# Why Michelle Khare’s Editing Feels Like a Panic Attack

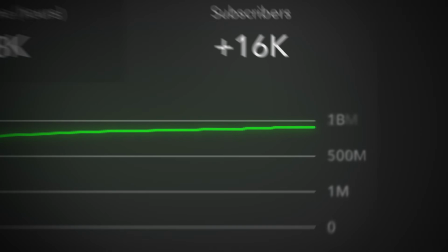0s
After editing over 1 billion views worth of videos, I started to notice some patterns.
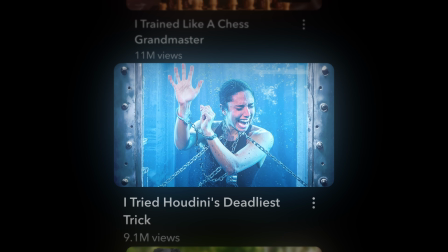4s
And everything I've learned says this shouldn't work on YouTube. Michelle Khare hates retention editing.
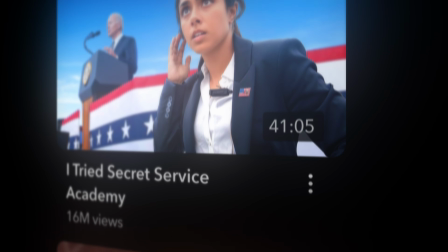12s
Her videos are 30 minutes long, yet somehow she still gets over 10 million views.
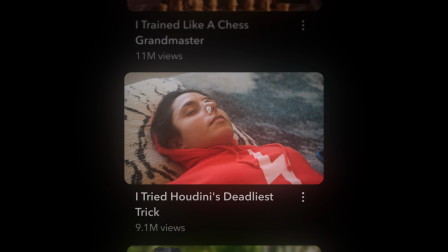18s
Then I saw this one scene where she's just lying on the floor, yet somehow it felt like she was drowning.
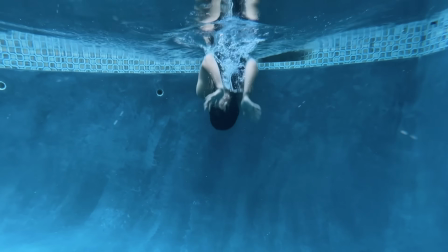25s
That's when I realized they were using something no editing guru ever talks about.
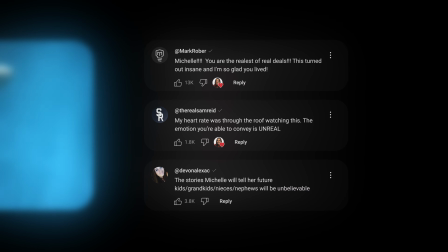31s
And if you don't understand it, your edits might look good, but they'll never make people feel something real.
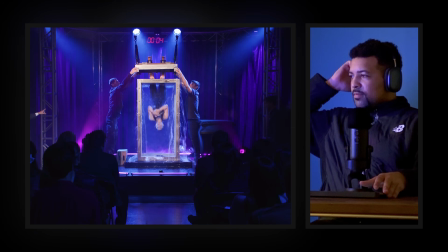38s I am going to attempt to escape Harry Houdini's deadliest trick, the water torture cell.
That's such a beautiful way to kick it off. You can hear this little... And that's how a lot of cinematic trailers are edited. They've also got this lovely riser building up in the background. That is one of the easiest ways to tell the brain, panic.
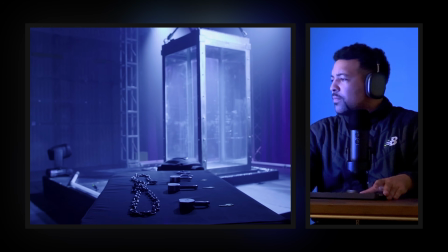60s
Have a panic attack, freak out.
Known as one of the deadliest stunts in magic.
This is a perfect shot right here because it seems less like a stunt and it almost seems like a monster that she's gonna face.
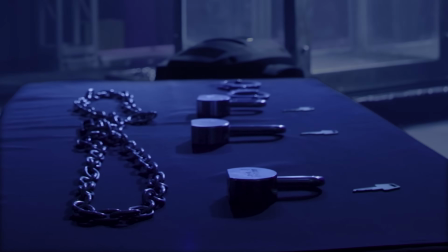74s
This looks like a dungeon. Like, look at that. These look like little torture objects.
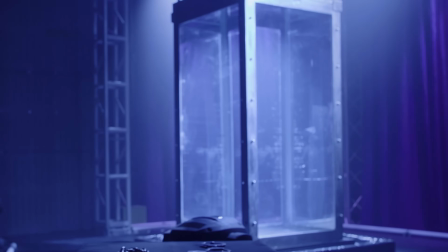79s
It tells the audience, this is what you should be afraid of. And if you notice, the tank is dry. They need to reintroduce the fact that there is water involved and focus on it.
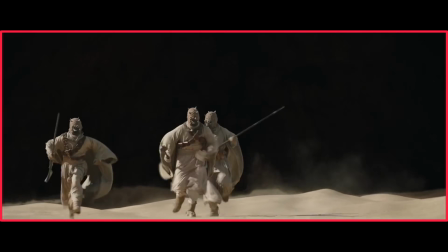91s
This is another technique that you see in a lot of IMAX films. It starts super cropped in and then they slowly lift up the frame.
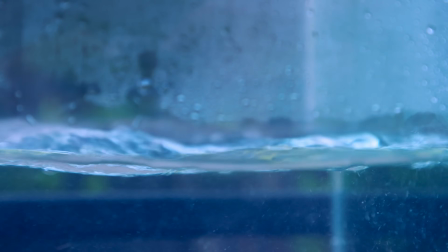98s
If you can take up the full screen with this water, this simulates the POV of you being in the tank, just filling up, and you can't do anything about it. All we're really trying to do as editors is simulate how the characters felt.
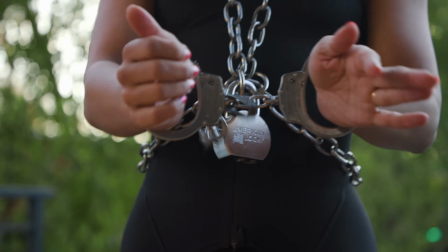116s I will be submerged upside down, handcuffed.
Oh my, guys, look at this.
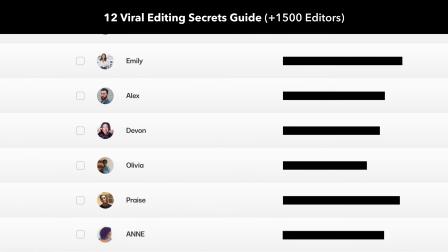123s
Over 1,000 editors have already grabbed my 12 viral editing secrets, and a bunch of them are already using it to level up their edits and get higher paying clients.
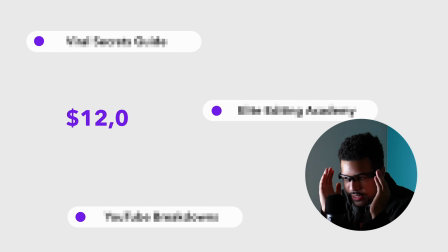133s
You think these are just random editing tips, but they're not. It's literally how I got to $12,000 a month as a video editor.
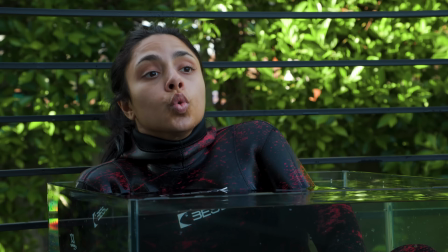141s
The link's in the description. Go check it out.
Only a single breath to make my escape.
Ticking of the clock is the simplest way to build tension because time is the only thing we can never get back. Anytime a clock is featured in a film, it builds tension. Oh, y'all are smart. Y'all are smart. Look at Michelle's head positioning.
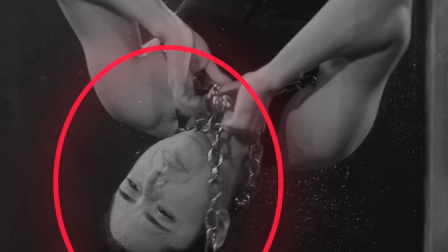164s
Now let's circle that. Okay, we're gonna go to the next shot. Boink.
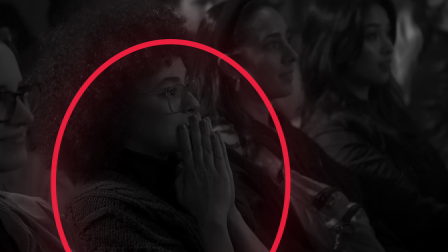168s
Right in the same spot as this woman who has the most terrified look on her face. The editor literally manipulated our eyes into looking at this woman instead of these three.
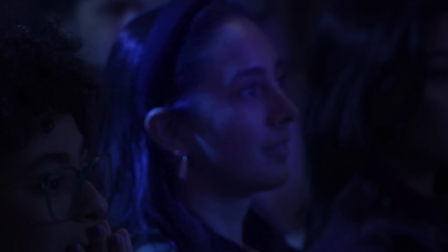180s
Because if you look at their faces, look at this woman right here. She's kind of smiling. Oh yeah, Michelle's dying.
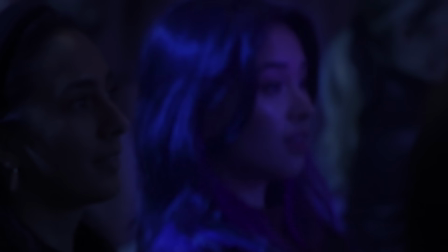186s
That's lit. Look at this lady. Looks kind of impressed and happy to be there. Michelle's getting cooked.
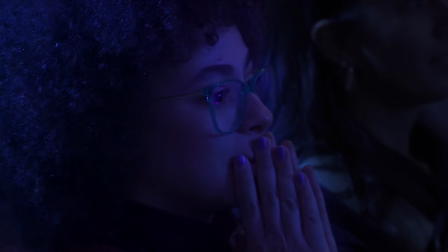191s
Nice. This lady is terrified. Michelle's gonna die.
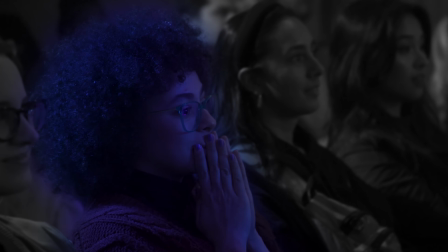195s
Like everybody is just chilling except her. That is the power of the eye trace. You can manipulate the audience so hard that they don't even focus on the three people that contradict this lady's emotion. In a lot of intros, they tend to do this whole cutting to black thing back and forth, but here it has a slightly different meaning.
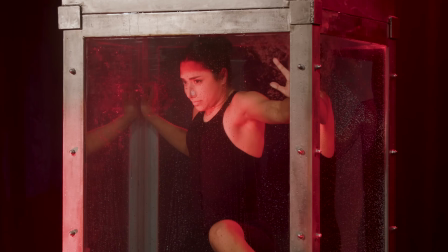222s
What it signifies here is her blacking out. And even if the audience doesn't feel it consciously, if you can affect the subconscious, that's truly all that matters because that builds up to such a huge degree. This is such an underrated part of Michelle's videos. The fact that she always matches the title card to the theme of the episode.
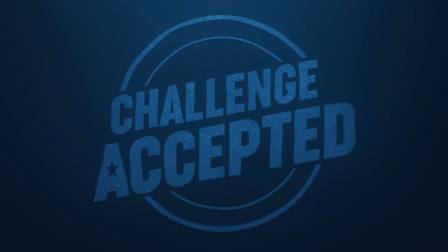255s
Something that immerses you in the video beyond just the normal branding. This feels like this is something special. And it also gives your brain a chance to breathe. Literally, because right after this, they cut into Michelle going, which is the perfect way to start this.
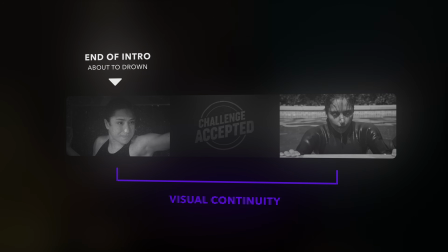274s
You show her about to drown, cut to the title card, and then she comes up for air.
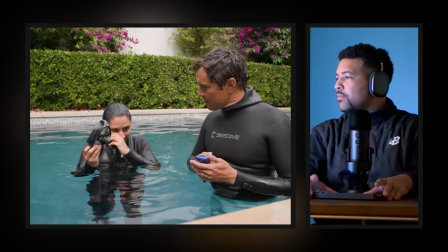279s It's so in my head. I was just thinking about the whole time, like, how am I supposed to do this with handcuffs on?
Like, this is the perfect opener because we've gone from peak tension
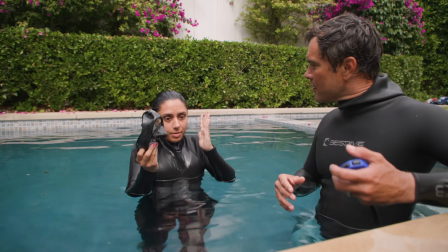290s
to Michelle opening up about insecurities and fears about the challenge. This is the exact type of vulnerability that we need.
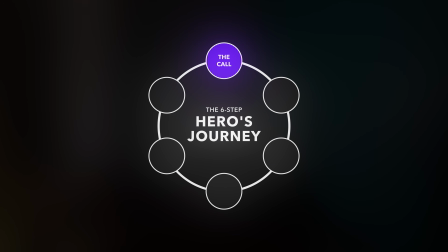298s
It's setting up the classic hero's journey where you want to accomplish a goal, you can't accomplish it where you're at, so you have to change as a person.
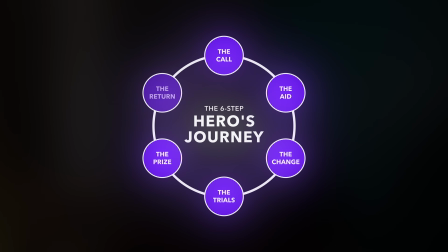306s
Then you accomplish the goal, come back home changed, and everybody lives happily ever after. We need to see that she is not capable, or else the challenge will feel too easy.
You will get in your head and freak yourself out. Okay. And whenever you're training, I want you to have that mindset.
Hey, wait a minute. You cut on a blink? I done told y'all, if you cut on the blink, it's jarring. Get them things out of the edit, or I will beat you.
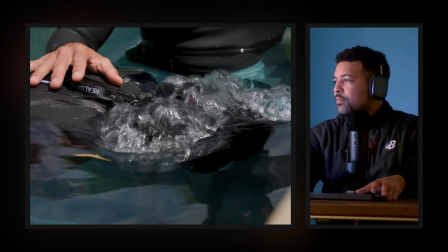332s Because that's how people actually drown. I'm gonna be safetying you, and that's all I do.
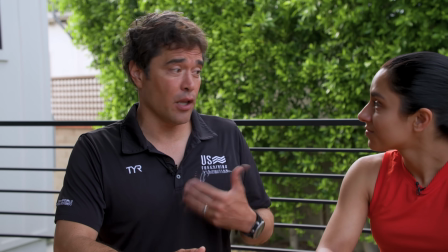337s
Before, when they were showing these shots of them two together, they were just static camera angle, but now they are slowly zooming into Michelle's face to escalate that tension. There's something about a camera moving into a character's face that tells the brain, freak out. There is a reason to be scared.
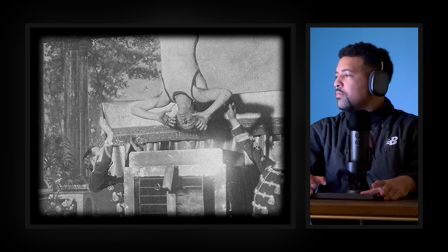359s Houdini would be suspended upside down with his feet locked in stocks and lowered into a tank filled to the brim with water.
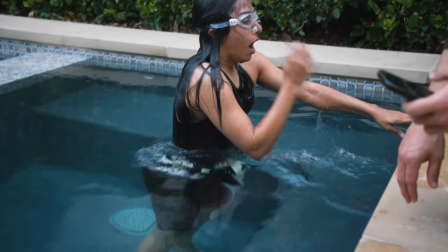366s
I really like the way they did this sequence because in a video like this, you risk a feeling of repetition.
35 minutes of me in the water, it can be a bit too much for general audiences without them losing interest.
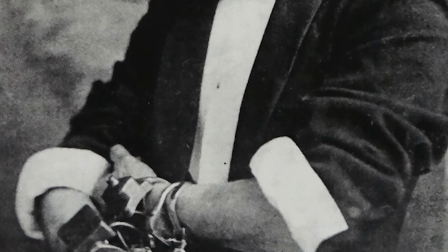380s
So with this whole sequence adds contrast.
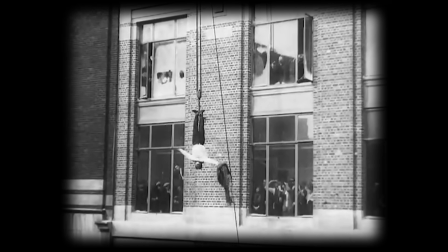383s
It accesses a different part of the brain than we've been using for the entire edit up until this point, which is great for retention.
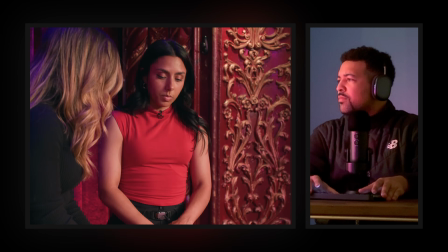390s They're what you call double locking handcuffs. What does that that's mean? because there's two different ways to lock them.
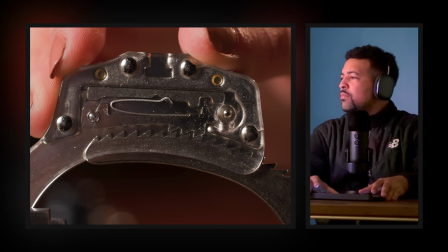395s So first would be when you just close it, it locks and that prevents this from moving it.
Finally!
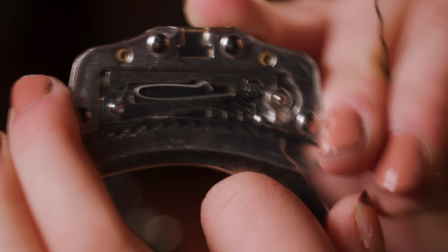400s
If you're dealing with something with an insanely detailed mechanism like this, get a hyper super close-up of it.
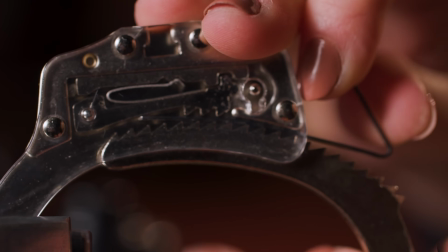409s
Audiences love that. As much as we love to see the bigger picture, the grand scheme, okay, tell me what I gotta know, we also love to get down and dirty.
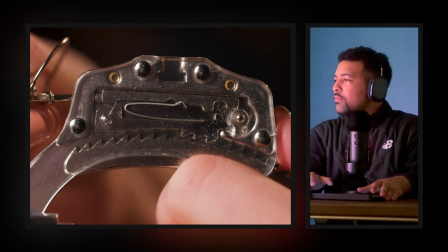419s
Just show me the smallest form of something.
It pushes that bar in, allowing the double lock to press down the spring, which means these teeth can't move anymore.
Like if they didn't get this shot, I would be lost.
Like this? I'll do it on my wrist at the same time, so.
Important face right here. This is what makes Michelle's channel Michelle.
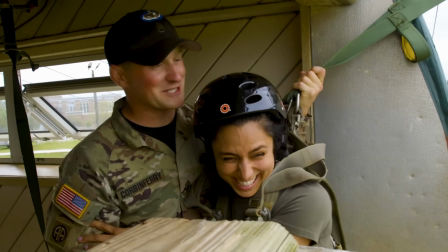439s
It's her laugh. She could be training with the army, the bomb squad, the gosh darn president, secret service.
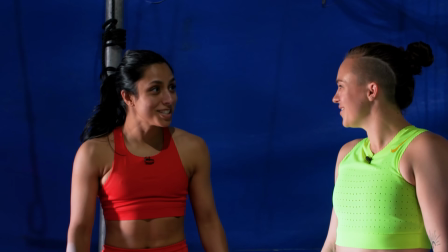446s
It doesn't matter. At some point, she's gonna laugh with the people training her. It helps break the tension. You don't just want to have tension the entire time. You build tension and you release it. We are still in the earlier parts of the video, so we need to show the human in her, not just the fear, not just the panic.
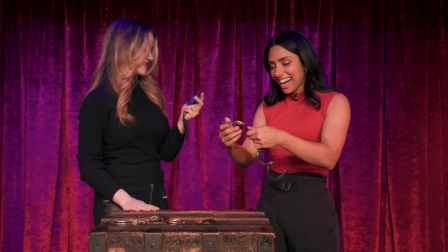466s
We've seen that. Let's show the lightheartedness, because we're probably not going to get this laughter later on when she's doing the actual challenge.
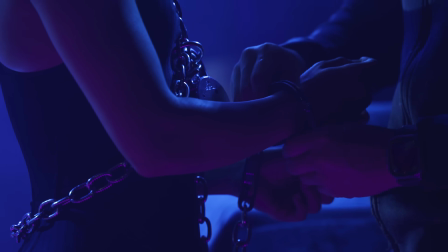474s
She's going to be locked in and focused. So if you hide all that emotion, if you don't show the laughter, if you don't show the smiling, it doesn't show the full emotional range of a human.
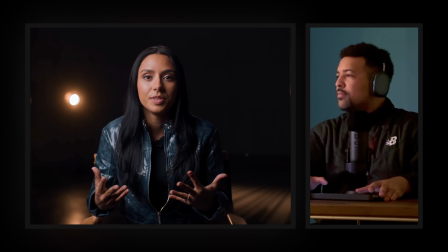484s I didn't know any of this history of Houdini when we set out to do this project.
Well, let me tell you. You gotta be fisting me. This isn't even a problem with the edit.